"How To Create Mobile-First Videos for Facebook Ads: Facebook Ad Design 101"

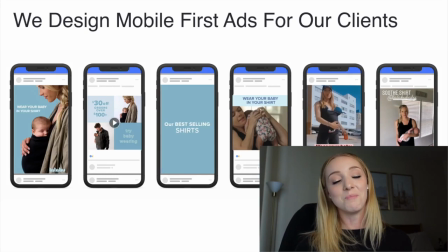988s
So now that you guys know the mobile first principles,
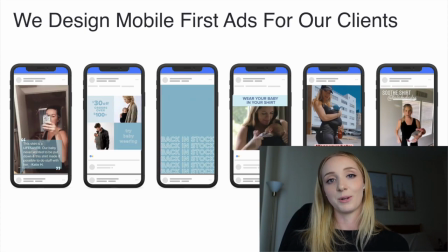992s
I wanted to again show you some of the ads I've done for my clients where I try to incorporate what we just talked about.
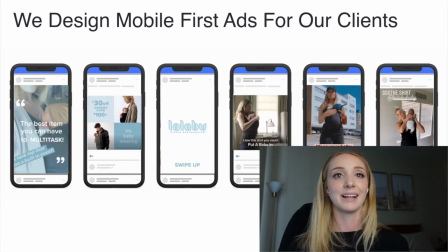998s
So as you can see in the first 3 seconds of these videos, I have text on screen.
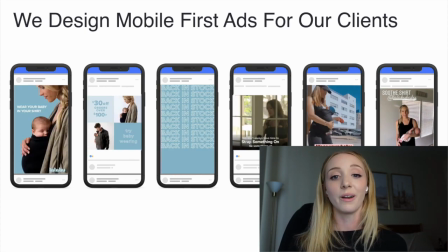1004s
I'm showing what the product is in use. I'm showing the best value props of the video.
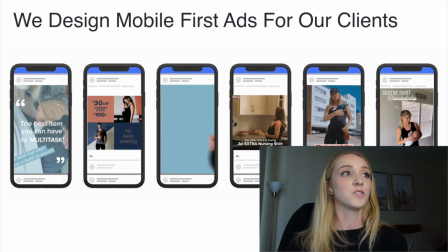1010s
These are all really important to grab attention. And as you notice, these are all either filmed in vertical or in square.
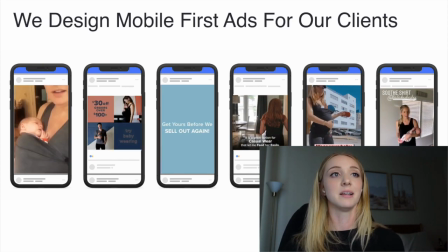1018s
So that's how you want to be thinking about this. And these are a bunch of different ad types.
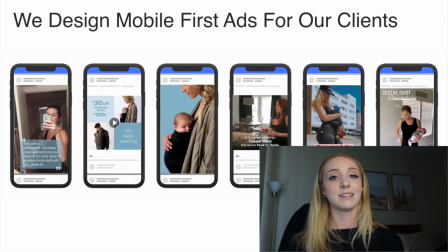1023s
So that's also a big key, is that you don't want to just test one type of ad.
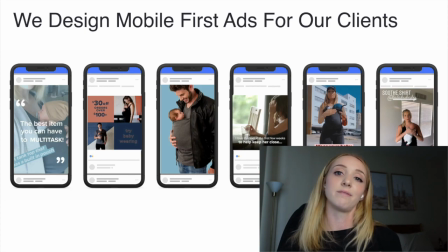1027s
So on some of these it's more like visual focus with GIFs and text on the screen.
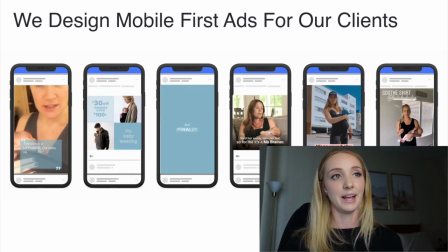1033s
Others more UGC feeling or user generated content. So as you can see, we want to test a lot of different type of ads as well.
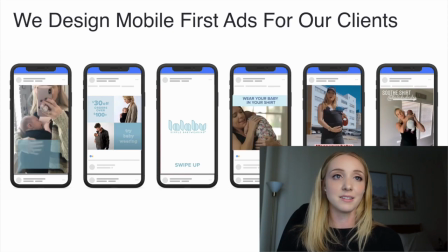1041s
It's not just about creating one singular ad and seeing how it does. Different people are going to respond to different types of creatives.
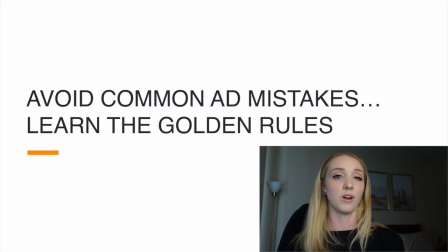1049s
So you want to kind of have a really large variety of creatives in your ad account, just like on here. So now that you know the creative do's, I'm going to go over some creative don'ts. Avoid common ad mistakes. Learn the golden rules.
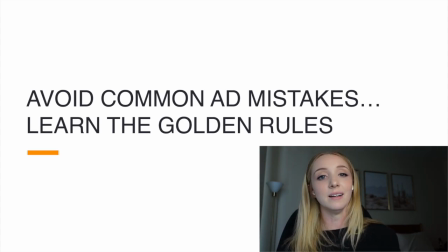1068s
So like I mentioned, even though these principles seem pretty basic, they're not always applied even by some of the top advertisers. So I found these advertisers just from scrolling through my own feed and took some
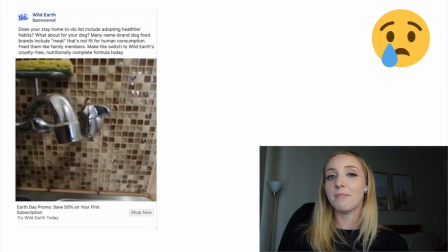1081s
screenshots of ads that I think maybe would benefit from watching this presentation.
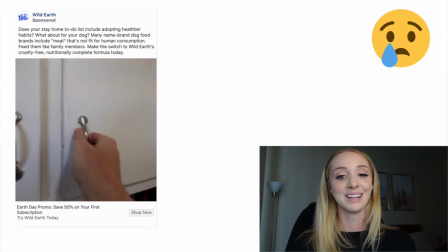1087s
Then they can learn some of these mobile first principles. So let's start with this brand, Wild Earth.
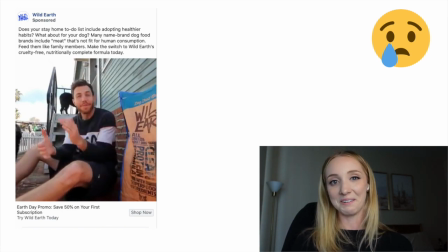1094s
I'm gonna play the video. I hope it's showing okay. It might be a little bit lagged, but that's okay. So in this video, it's kind of like this long form story. I don't even know what's happening. I think that's the first thing. You need to know what's happening with sound off, and you need to know what's happening in the first 3 seconds.
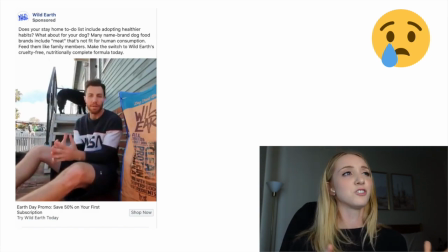1113s
So with this guy, not only was he just like in his kitchen cooking something, but now he's talking and I have no idea what he's saying.
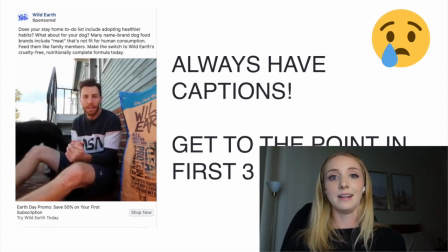1121s
It's completely silent. And the reason why is because they don't have captions.
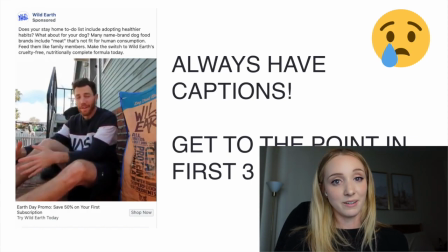1127s
So I might be able to understand what he's saying or want to buy if he simply added captions to this video and getting to the point in the first 3 seconds. So this ad, I think, missed the mark on that front. If I was to redo this ad,
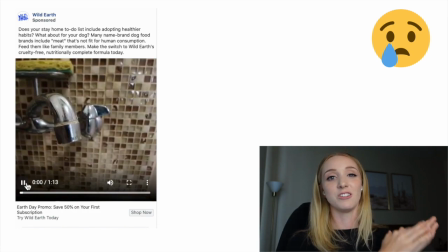1143s
I would mention the dog food and have captions and show the dog food on screen within the first 3 seconds.
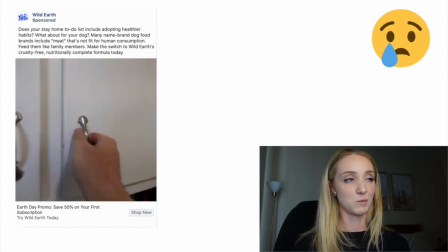1150s
I'm going to try playing this again in case people missed the beginning of this.
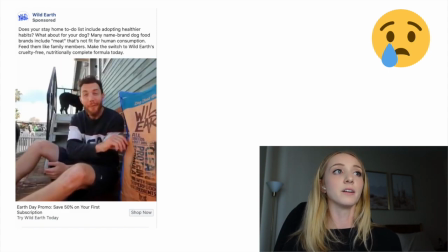1154s
So it starts with a faucet running water and he's like making a coffee or boiling something. So am I thinking, are we selling a coffee maker? Okay, here's a dog, and now we have a guy pointing to a bag.
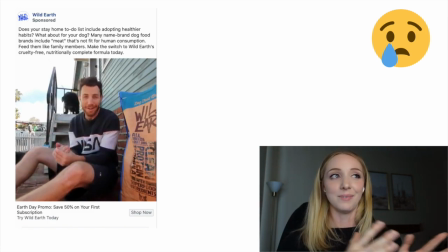1169s
Overall, I'm just confused. It's really important just to be straightforward and to the point with your advertising, because like you said, you only have 3 seconds to gather attention.
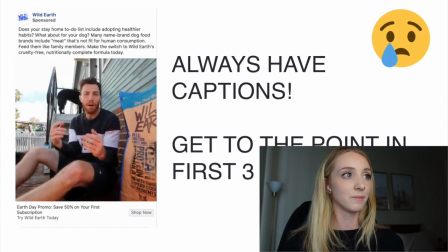1178s
And in those first 3 seconds, I thought this ad might be for coffee. And I still don't really know what it's about, but he is trying to sell dog food. But I think this ad missed the mark on that front. Always have captions, get to the point in the first 3 seconds.
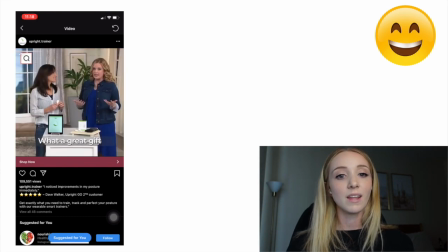1196s
Alrighty, let's watch another ad. So this is one that I think does this really well. So for this ad, he has captions on the ad. He's showing the upright trainer.
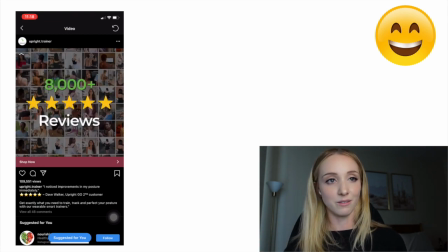1209s
You can easily see what it is in the first 3 seconds, which is so important.
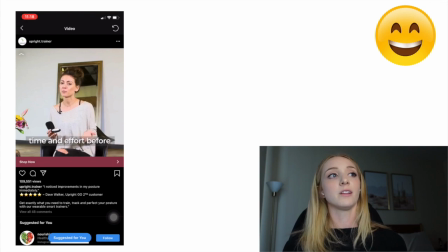1213s
So even though the video might be lagging a bit and slow, you can still follow along with the story because they have text on the screen.
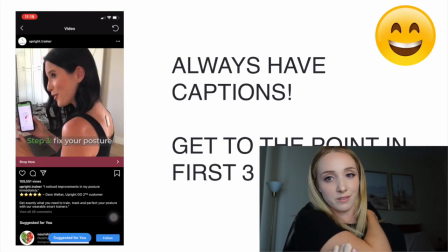1221s
And you know it's an upright trainer because it showed it on his back in the first 3 seconds in a demo of what it is.
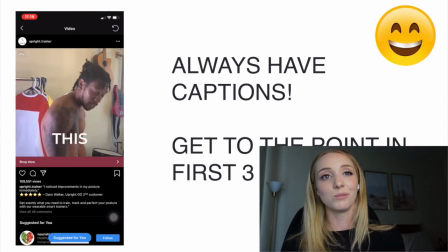1228s
So this brand is using those mobile first principles of having captions and getting to the point in the first 3 seconds.